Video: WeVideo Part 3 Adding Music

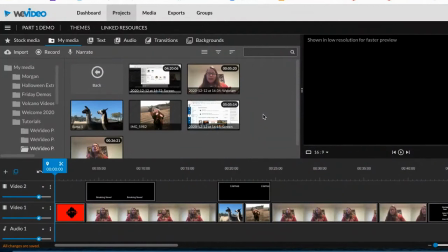welcome to part 3. This is our WeVideo tutorial. We're going to be adding audio or music to what we have here so far. So in part 1, you learned how to record a video within WeVideo by going over here and clicking record.
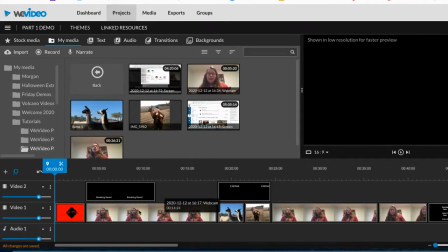And then once you had it down here in the video track, we cut it and we put something in between.
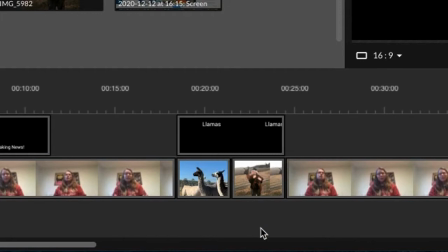We spread them out, put something in between. With mine, we put pictures of llamas. And then in part 2, we came in and we put some text.
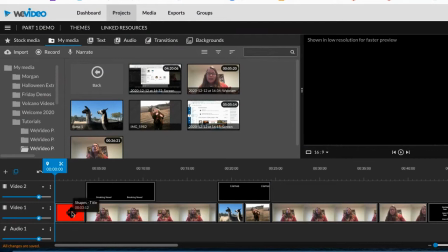We made an intro.
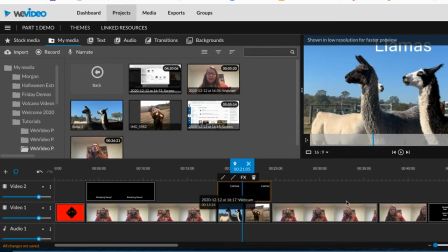We added text over the video, and we put in an outro or credits, end credits.
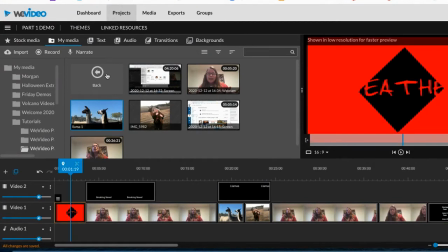So for adding music, we're going to go up here to audio. And there's lots of different choices.
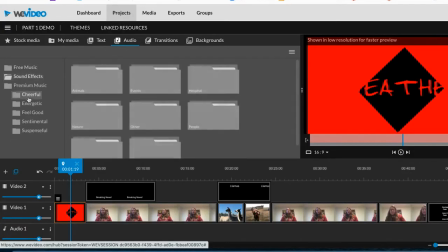There's free music, there's sound effects, and there's premium music. In your premium music, you can choose by, let's go here.
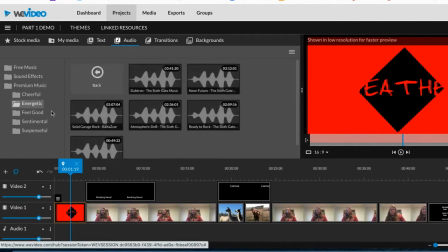I'm going to pick energetic, and you can listen to each one.
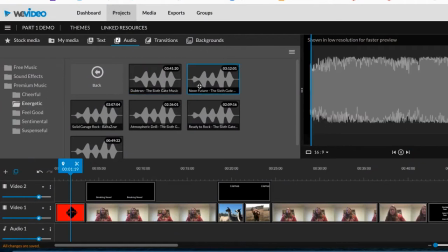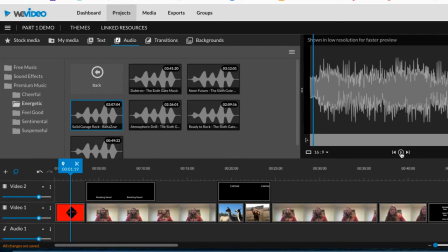So when you choose one, when you find one that you like, and I'm just randomly going to pick this last one. Right, I'm going to put that one in there. I just have to drag it down just like the videos, but I'm going to put it down here in the audio.
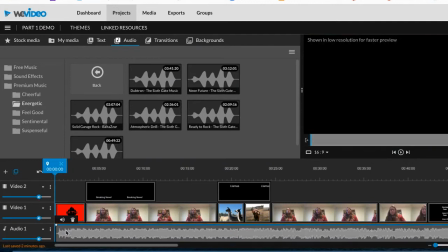Okay. Now here's the thing. If I play this all the way through and leave the audio all the way through, which I could, it's actually going to be a problem because then you're not going to hear me talk.
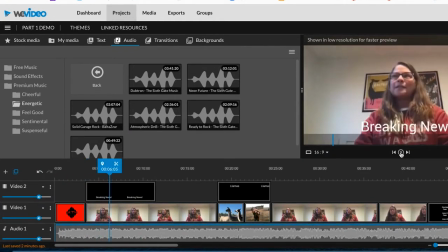So let me put it here and show you what I mean. We don't want that, right? So we need to be able to adjust the volume or get rid of it altogether. In your project, when you're talking, you're probably just going to want to get rid of it.
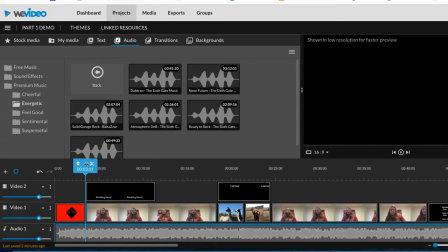So what you can do is we can cut it right where the credits end there, right before I start talking.
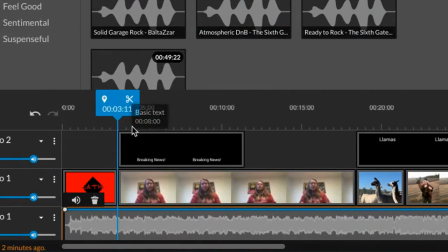Press the little scissors, make sure that it's the audio that's highlighted. Press the scissors, right?
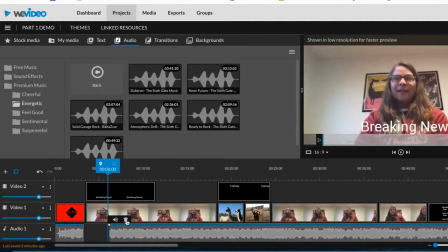And then we want to get rid of all of this. So I can either press the trash can there, or I can drag it up here and get rid of it.
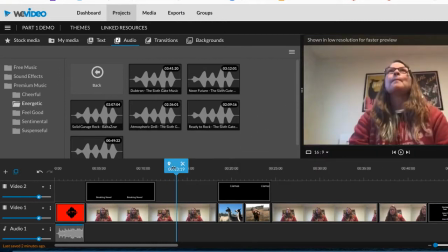So here's what it's going to sound like.
And you're going to say, hey.
Now that to me is a little bit weird. That ended really abruptly.
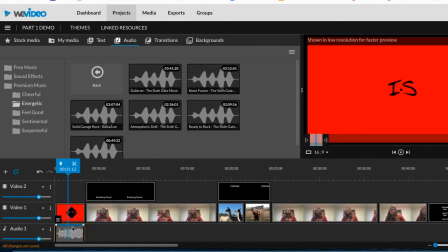So I'm going to show you a little trick. This is pretty cool. If I click on my audio again and drag it, I can add some of the music back into it.
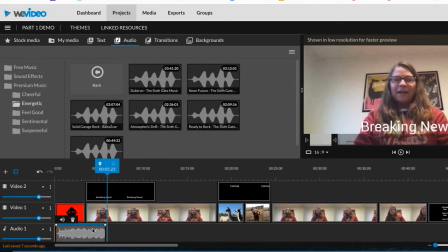And then what I'm going to do is have it fade out. Up here, there's a blue line.
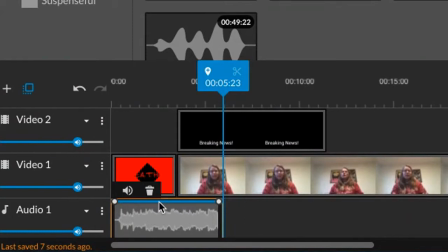You're going to click on where you want it to start fading. So maybe I'm going to have it fade before the end of the credits here. So I just added that by clicking. And then over here on this dot, I'm going to drag it down to the bottom. So that means that music's going to fade to nothing. So let's listen and see if that sounds a little better.
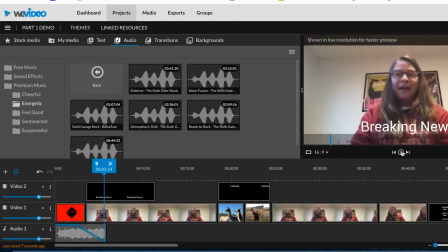And you're going to say, hey, it's time for us to learn how.
That's a little better, not quite as abrupt. We can do the same thing with the outro in the opposite direction.
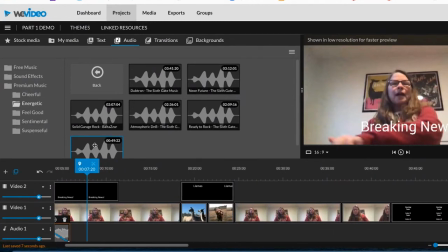Now, let's say I want to use the same music. So here it is. I'm going to drag it down here.
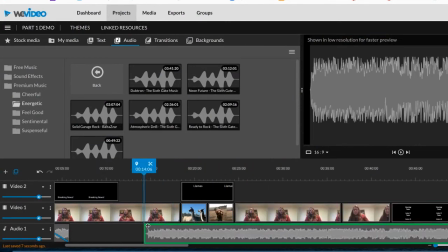But the great thing about all of the songs they have, no matter how long they are, the last bit of it fades off and it makes for a really great way to end.
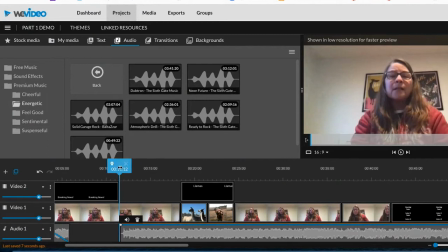Now, I don't need the whole thing.
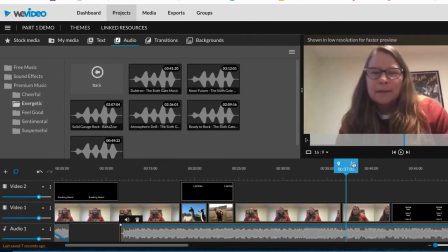I just want the end. So I'm going to drag this along here, cut it, get rid of a bunch of it until I have just the end.
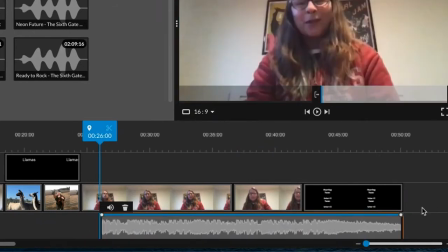So there it is. That's where I want it to end with the end of my credits.
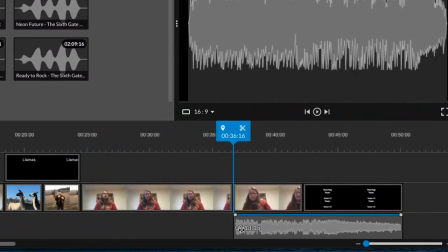It's still a little too long, so I can shorten it by dragging it across. And then I want it to gradually come in.
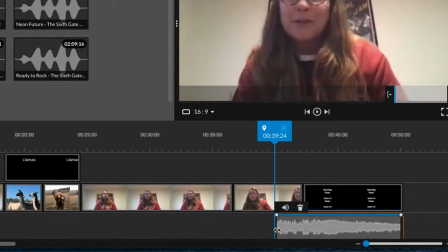I don't want it to be abrupt like it was when it stopped. So same thing, wherever I want it to be at full volume, I click there, and then I'm going to drag this down here so it fades in.
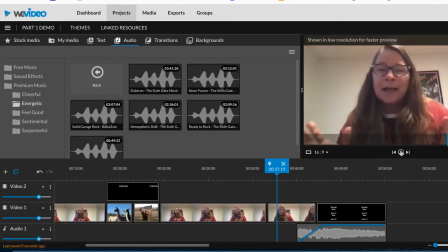Let's see what that sounds like.
Hi, I have no plan. I'm just going to throw this in there. Have a great day.